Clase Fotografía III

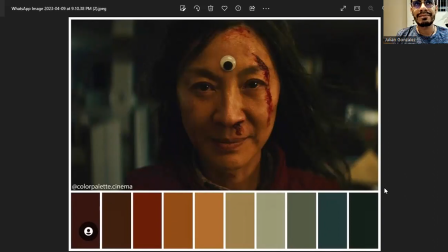Tiene, digamos, como una. Raya en lo absurdo. Tiene un humor que raya en lo absurdo, pero tiene filosofía, pero lo pone a pensar, pero te habla de cuántica, pero te habla de conciencia, pero todo así como muy a la maldita sea,
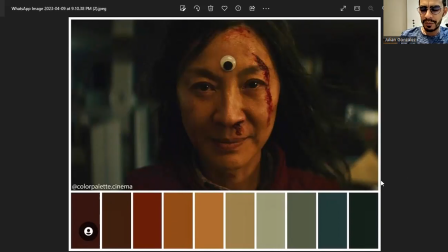por decirlo así. Y unas escenas que a veces rayan en lo absurdo, pero digamos que es bien interesante en cuanto a esa realización. En cuanto a guión, me parece que es brutal porque para hacer esta película son muchísimas, muchísimas, muchísimas escenas.
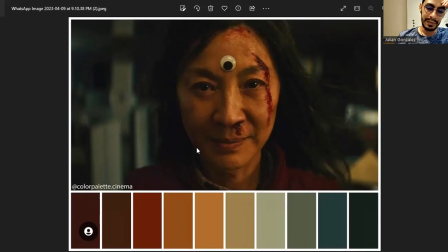Yo no me imagino la edición de esta película, por ejemplo, la postproducción de esta película, todo que ha sido una locura.
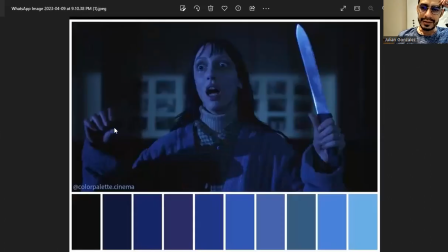Muy buena. Esta es The Shining, Resplandor, ¿sí? Esta escena en particular, pues, digamos como que se acopla a lo que son los azules, grises, para acentuar de pronto ese terror,
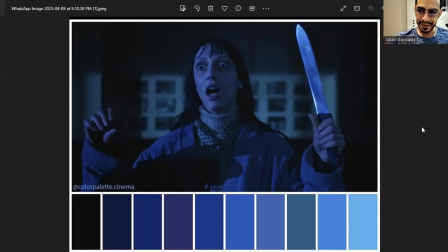esa frialdad, se acentúa como ese filo, ese cuchillo, ¿sí? Y le da como cierto dramatismo. Pero les digo que la paleta de colores por escenas también tiene unas intenciones, ¿sí?
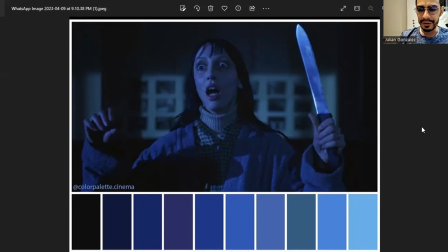Porque uno ve The Shining no necesariamente, el resplandor, no necesariamente toda la película es azulosa, ¿sí? Hay películas, por ejemplo, como El Padrino, por ejemplo.
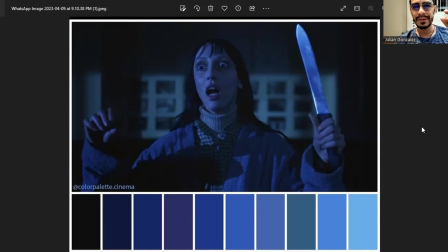El Padrino, bueno, pues que por todos lados es una obra maestra, pues. No sé si han visto esos apuntes que tenía el director del Padrino, que era un libro así de grande, de todos los apuntes que él veía como para que todo fuera mucho más conciso en términos de
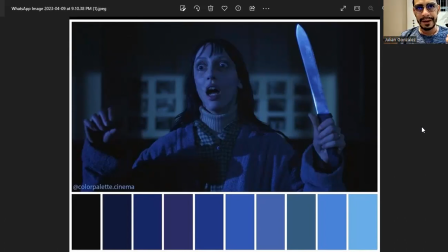planeación, realización, pues El Padrino es un referente muy brutal. La iluminación del Padrino siempre hace que el protagonista se le vean los gestos, como estos ejercicios que hicimos de las luces en la cara. Algo así para que, digamos, se vea, digamos, más dramatismo como en sus gestos.
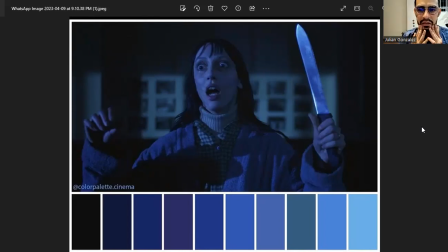Entonces se ve como una parte siempre muy oscura en su cara que acentúa como esa boca estirada, que lo vuelve casi que como una caricatura, ¿sí? Entonces, hay una intención ahí muy marcada en el caso del Padrino.
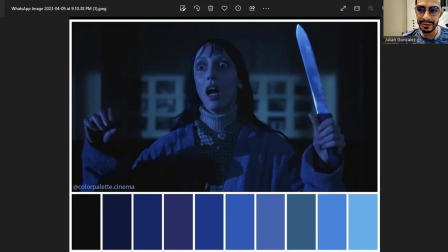Acá en el caso, digamos, para remarcar mucho más ese terror, yo pudiera ver aquí incluso el grito de Eva Hermosa ahí súper, súper aterrado.
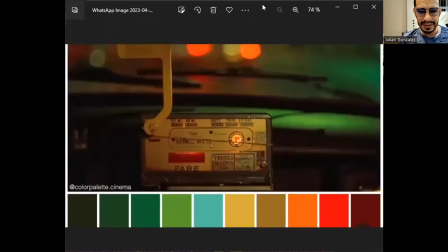Esta peli es, creo que es Taxi Driver, creo que es Taxi Driver, si mal no recuerdo.
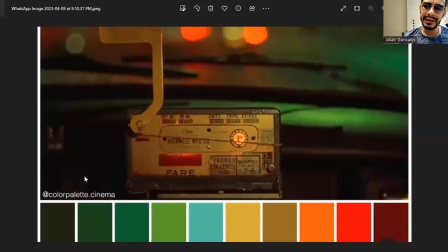También viene que aquí está pues la paleta súper marcada y lo que se busca también es que si yo ya tengo una paleta, ¿cierto? Pues como cuando uno está trabajando pintura, que uno saca como unos tonos y uno trata de que ese tono vaya quedando.
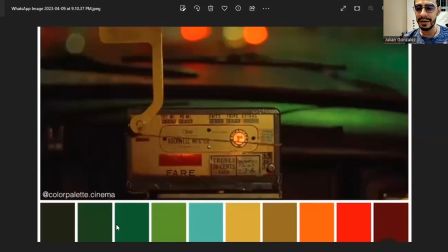Lo mismo en fotografía, esa utilería y esa iluminación debe acercarme o mostrarme esos tonos que yo estoy de alguna manera configurando desde mi intención, ¿sí?
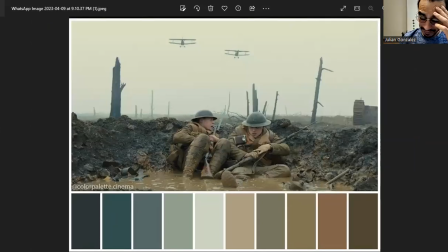Esta es 1917 o 19, siempre se me olvida, 1917, una película de la Primera Guerra Mundial. También la paleta de colores en esta película, sí, toda es muy marcada en esto, ¿sí?
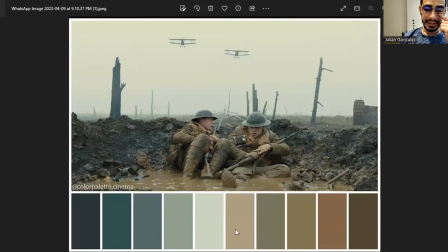Esta película también me parece muy interesante por cómo está realizada. Es una ilusión de plano secuencia que casi que toda la película. Entonces uno se siente como que está todo el tiempo detrás de ellos, ¿sí?
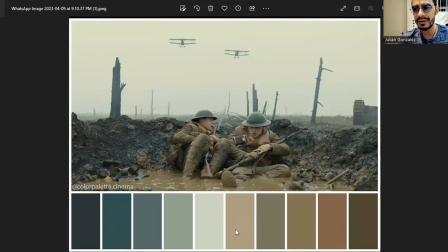Porque la intención era como esa, como que no fuera trasladándose con ellos y movilizándose con ellos. Muy interesante también de ver en cuanto a realización, muy buena. Había un movimiento de cine, por ejemplo, que se llamó Dogma 95, que jugó con esta idea de la toma continua.
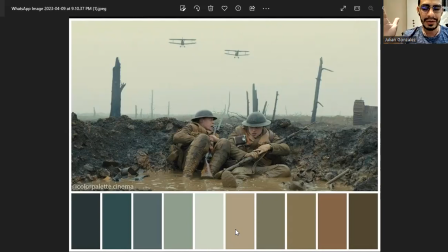Ustedes saben que para hacer una toma continua, pues eso es una planeación ni la berraca, porque si yo no voy a hacer cortes, yo tengo que prever todo lo que acontezca. Hay planos secuencias en el cine muy largos, ¿sí?